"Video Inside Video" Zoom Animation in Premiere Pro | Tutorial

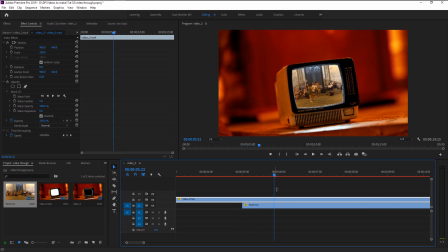Place the indicator at 3 seconds from the start of our first layer. Keyframe the scale. Place the indicator 1 second after our first keyframe. Now increase the scale until you can't see our TV.
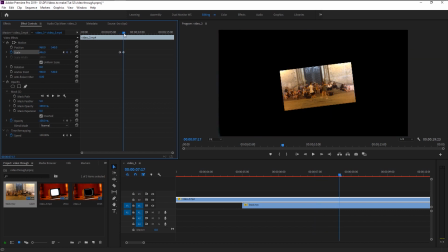If I move, you can see that our zooming out scale animation is created.
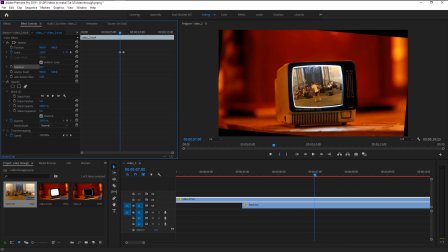We will rotate our video from tilted position to normal position. Now keyframe the rotation. Now take this keyframe and place it at the end of our scale keyframe. Place the indicator at the first keyframe and change the rotation to 0. If I play it,
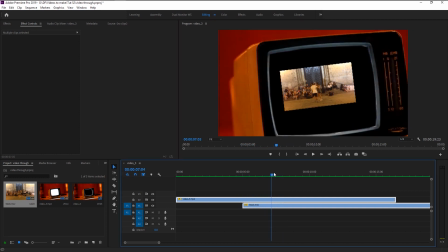As you see, our TV zooms out while changing to straight view because of the rotation.
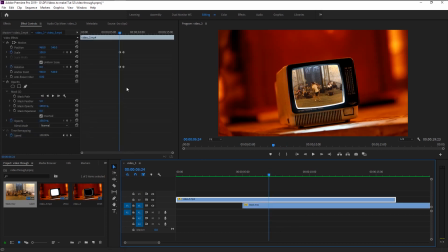Our animation is little slow. To increase that, we will drag both of the last keyframe little closer to make our animation fast.
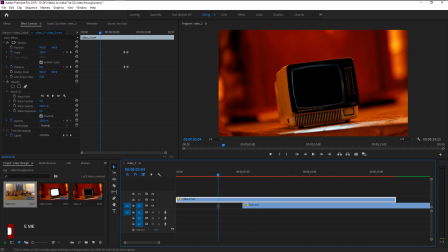If I move our indicator to the front, you can see that our TV screen is empty and it looks not good. We will fix that and add more detailing to our animation to make it look more dynamic. Hold Alt on your keyboard and drag this layer above like this to duplicate it.
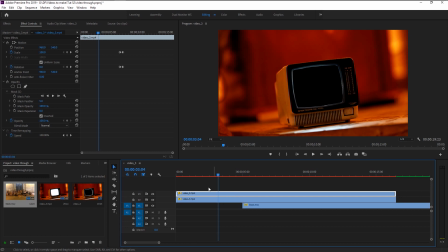Select the duplicated layer. Delete the mask in the Effects Control Panel.
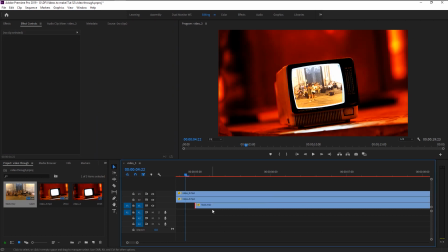We will add some transition to make our video appear on the TV screen more naturally.
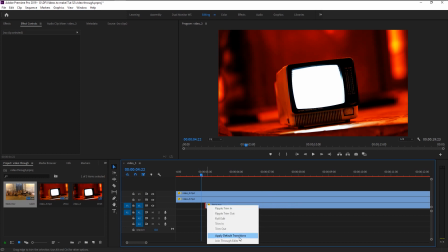For that, we will right-click at the edge and select Default Transition. Our default transition is Cross Dissolve. You can find this in the Effects Presets panel. Trim the transition a little.
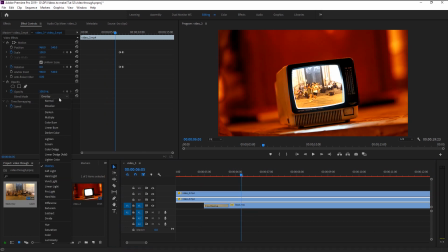Select the middle layer and change the blend mode in Effects Control Panel. Change it to Soft Light. As you see now, our video looks more blended with our TV screen. The flickering and shuttering gives it more dynamic. Now let's move on to animating our video.
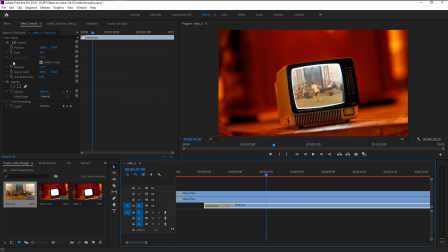Click on the first layer and go to Effects Control Panel. Make sure that the indicator is at the same position as our first zoom out keyframe. Keyframe the scale position and rotation. Now again place the indicator where our last keyframe of the zoom out is.
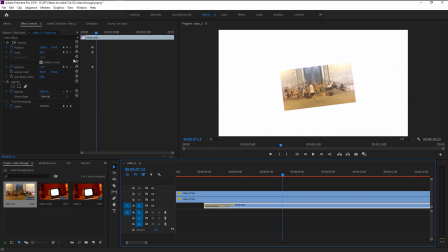Now by using the keyframes we will align our video. Click on the reset icon to bring our video back to its original size.
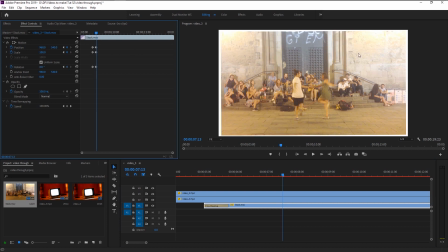We will increase the size a little to make it fit.
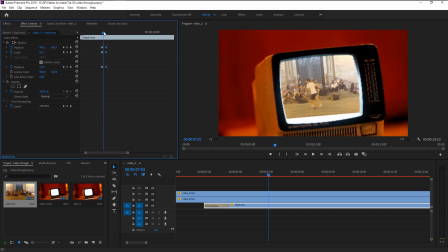Now we will adjust the scale position and rotation frame by frame. By this way our animation will look amazing. Use the arrow key to move the indicator frame by frame.
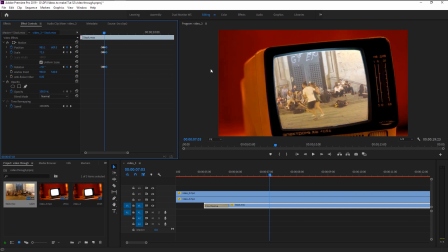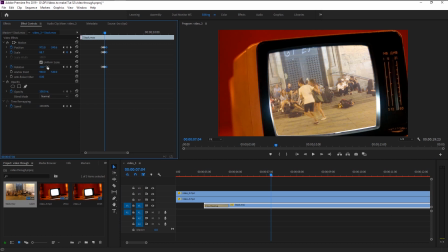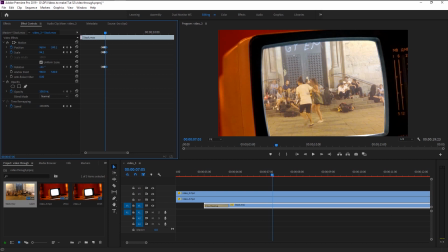Once our video resized to its original point after our zoom out happens,
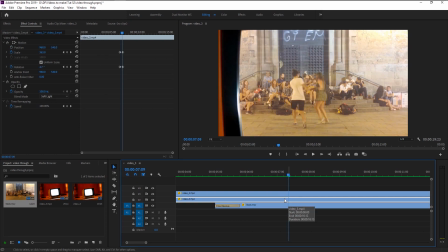we have to change the blend mode to its original color. To do that, select our middle layer where our blend mode is in soft light. In the Effects Control Panel, keyframe the opacity. Move the indicator a little to the right and change the opacity to 0.
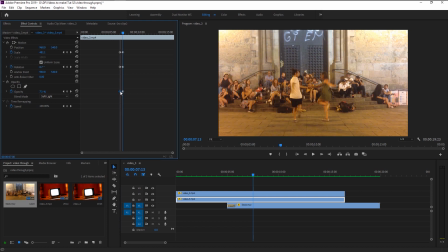Place the keyframe at the same time as our scale and rotation keyframe.
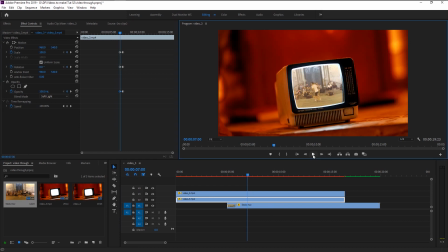Now let's play it and see how it looks. That looks super good.